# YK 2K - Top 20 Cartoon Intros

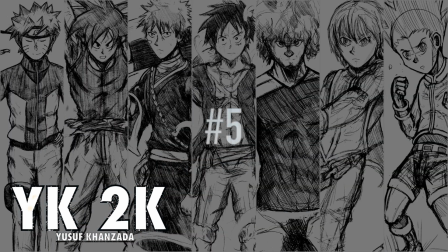[12:53]
Number
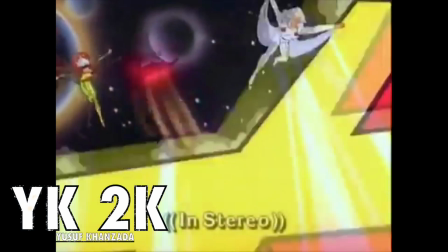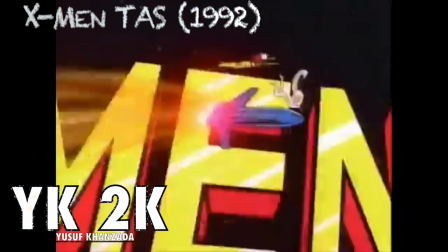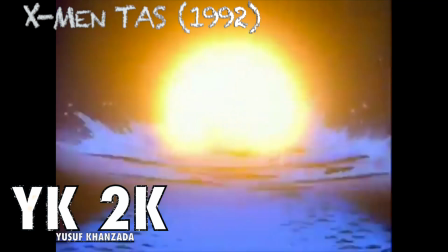[13:04]
5. We go from one superhero group to the other, a song that will be stuck in your head for a good month.
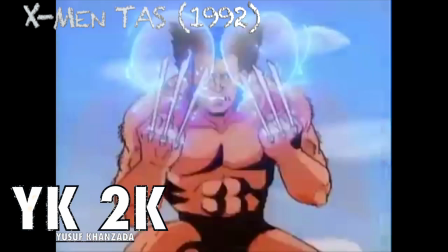[13:08]
X-Men, the animated series, is the definitive X-Men theme in my opinion, and to this day one of the most epic in scale.
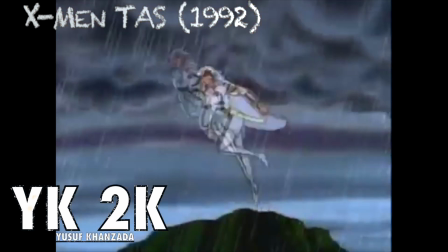[13:14]
The legendary designs from my favourite artist Jim Lee, every X-Men having their own title heads from Cyclops to Wolverine and to my girl Rogue,
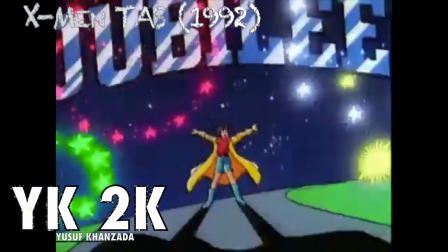[13:21]
even the giant X randomly exploding in the background gets you hyped, ending the theme with Xavier's crew of X-Men and Magneto's Brotherhood charging at each other with another explosion at the end of it.
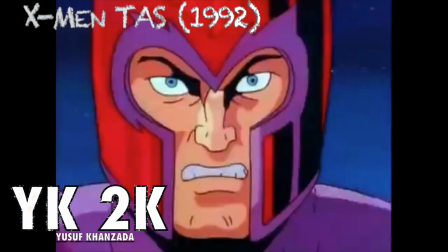[13:29]
The variety of colours make it as if the comic book came to life, and bloody hell, that bass is so catchy.
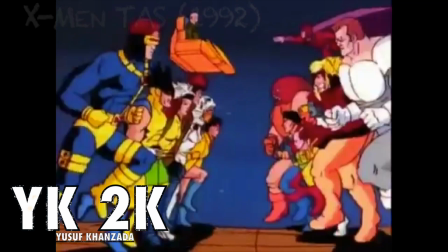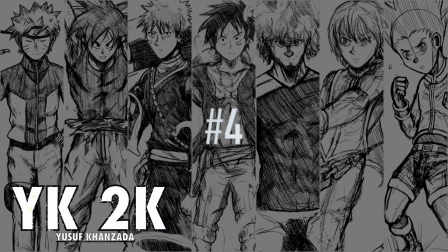[13:42]
Number 4.
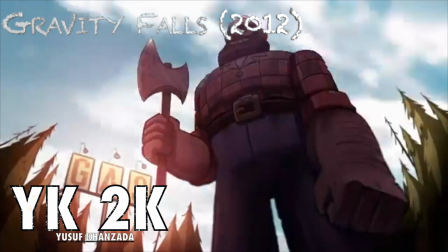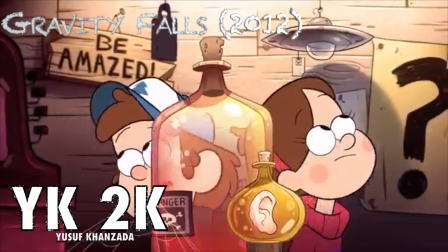[13:49]
Yeah, now we are entering goat tier territory with a cartoon that's very dear to my heart. Coming in at number 4 is Gravity Falls.
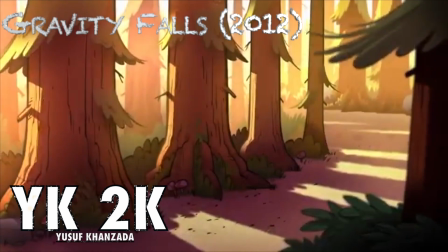[13:56]
Man, what a hook. The hypnotizing theme tune, the animated time-lapse shots of Oregon and its mountainscape,
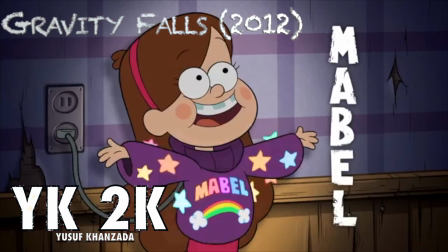[14:01]
following the cool and adventurous Dipper and the adorable Mabel, just the accumulation of everything that we see from this town, something ain't right,
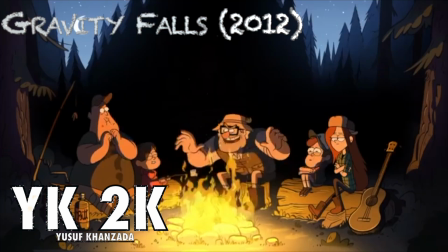[14:08]
and it's up to the charismatic siblings to figure out the mysteries of Gravity Falls.
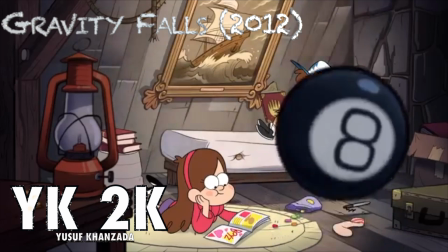[14:11]
The fact that there's so much foreshadowing in this intro, without even knowing, you know the creators are having a blast.
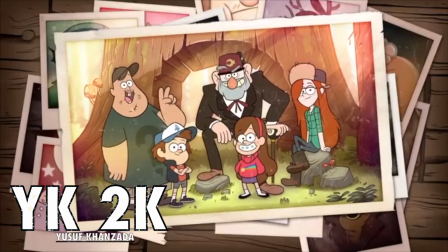[14:17]
Man, I love this show so much.
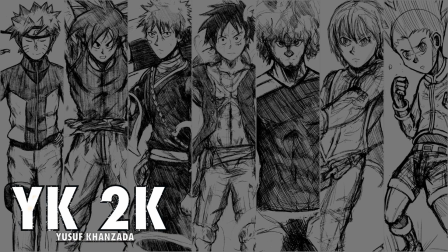[14:22]
Number
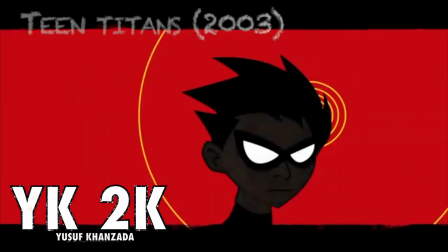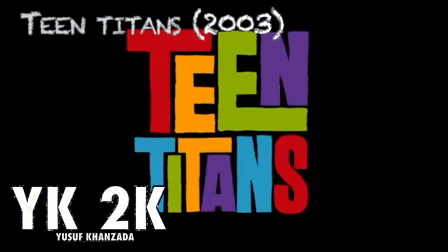[14:30]
3. Who would have thought that mixing a DC Comics team of young superheroes and J-pop would make such a legendary combo?
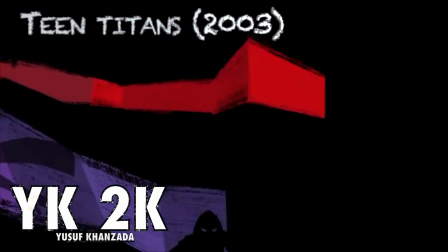[14:35]
The clear anime influence really makes a standout from the rest of the crowd, and the use of color work, its perfect mix of manga and action, Honestly,
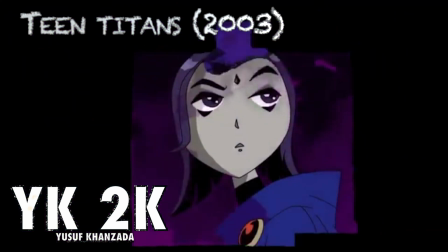[14:42]
I just deep thinking about it, but the Teen Titans could possibly be the reason why I am such a big fan of J-pop and J-rock to
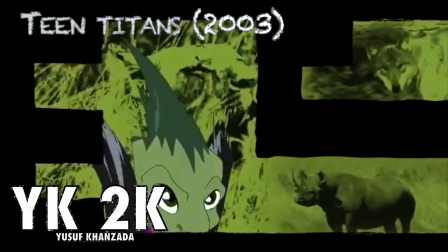[14:48]
this day. And we all know the thing, everyone, right?
Teen Titans Go!
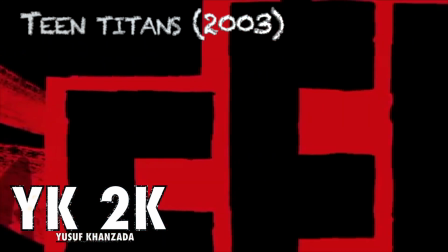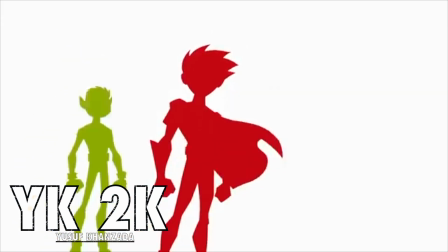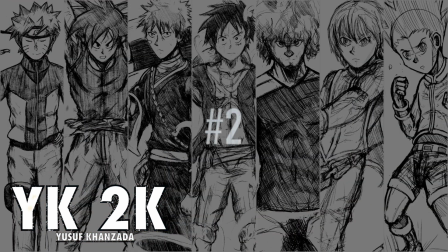[15:04]
Number 2.
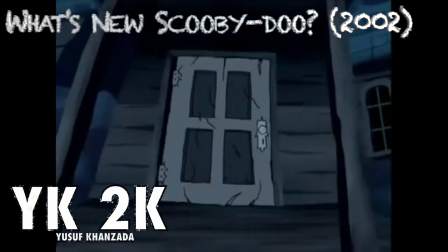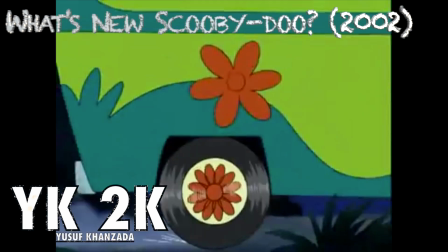[15:12]
This was one of the most difficult choices of rankings I've ever had to face. Which one do I choose?
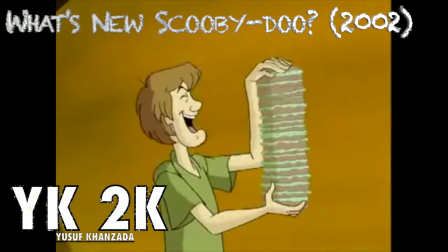[15:17]
Where Are You from the original Scooby-Doo? Or my childhood favourite, What's New Scooby-Doo?
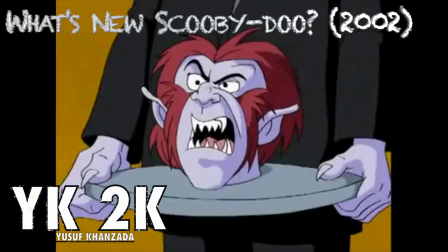[15:21]
But the nostalgia did take over me, so I'm putting What's New Scooby-Doo as number 2.
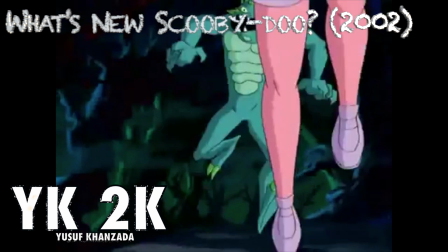[15:26]
Just like the way Teen Titans influenced me with J-pop, What's New Scooby-Doo played a major factor for my love of pop punk.
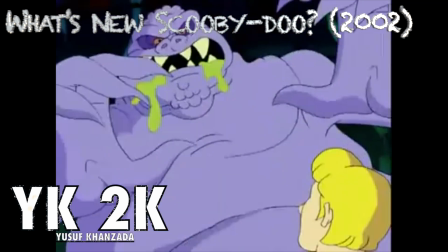[15:31]
Composed by Simple Plan, one of my favourite bands out there, What's New Scooby-Doo is more of a modern depiction of the Hanna-Barbera original classic.
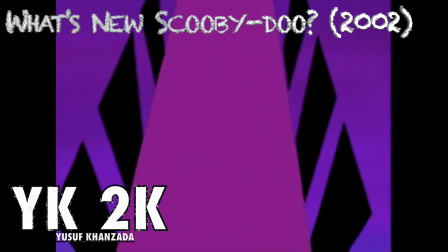[15:37]
The iconography still holds strong, but it's different enough to distinguish itself with its more dynamic and visual colour palette.
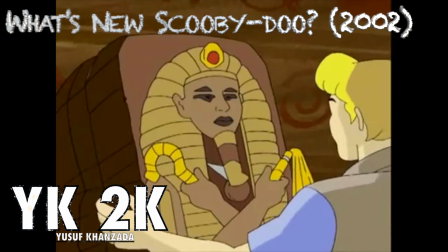[15:43]
And I know I've repeated myself way too many times on this list, but again, the lyrics are so catchy.
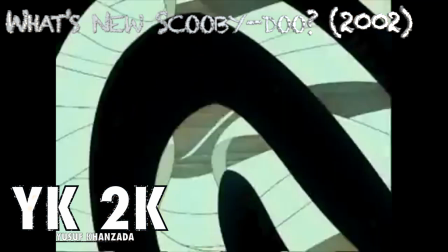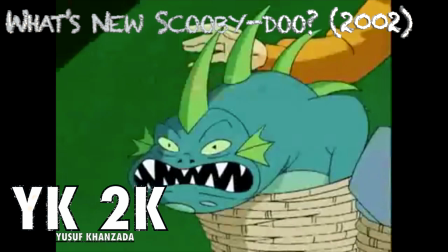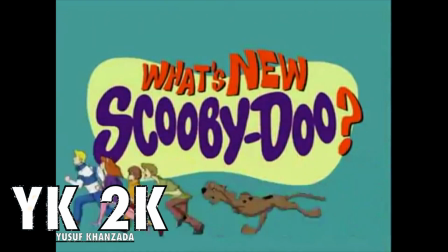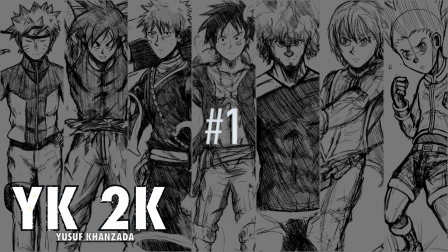[16:07]
Number
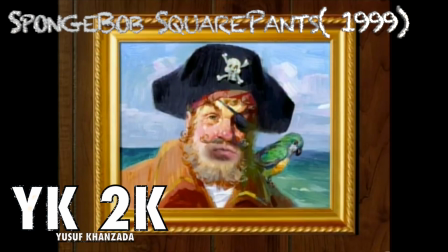[16:13]
1.
Are you ready, kids? Aye, aye, Captain! I can't hear you! Aye, aye, Captain! Oh!
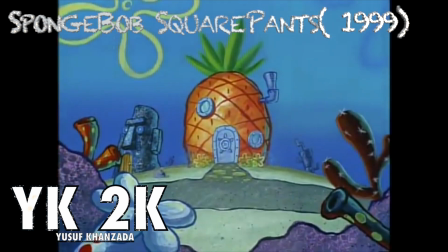[16:22] Who lives in a pineapple under the sea?
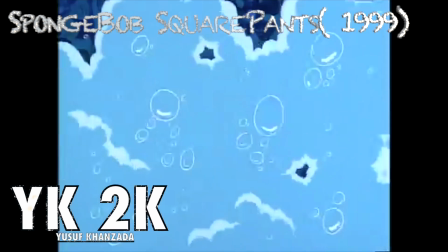[16:25]
Yes, yes, yes, the moment we've all been waiting for my number one cartoon theme of all time goes to the lovable square sponge who lives in a pineapple under the sea.
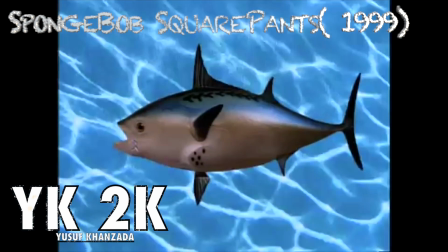[16:34]
Any objections I hear? Of course not. Even the concept of the show is so bizarre, it still bloody works.
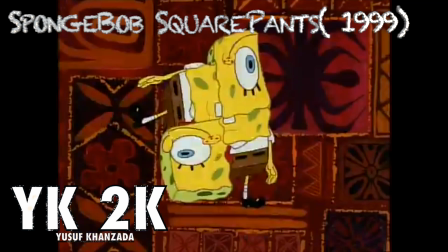[16:40]
But not just works, it works perfectly. Brilliantly, superbly, Steven Hillenburg, you absolute goat.
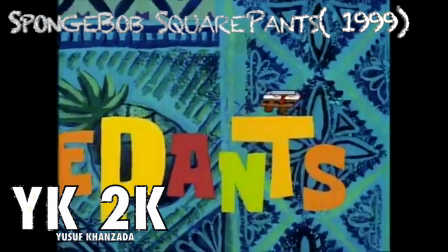[16:45]
The fact that you could legit be having such a miserable day, but when you sit down on the couch and you hear Patty the Pirate say, "Are you ready?"
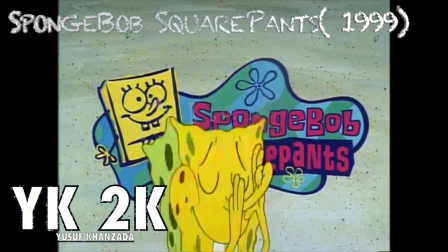[16:50]
How could you not smile and sing along? SpongeBob is one of my all-time favourites, so I'm very proud to put this in the number one spot.
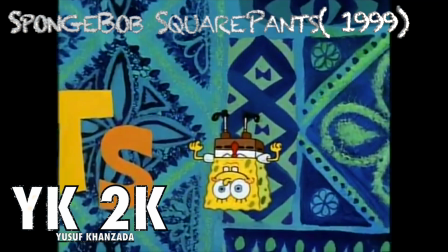[16:56]
And still to this day, I try to replicate SpongeBob's little cute little nose flute melody at the end.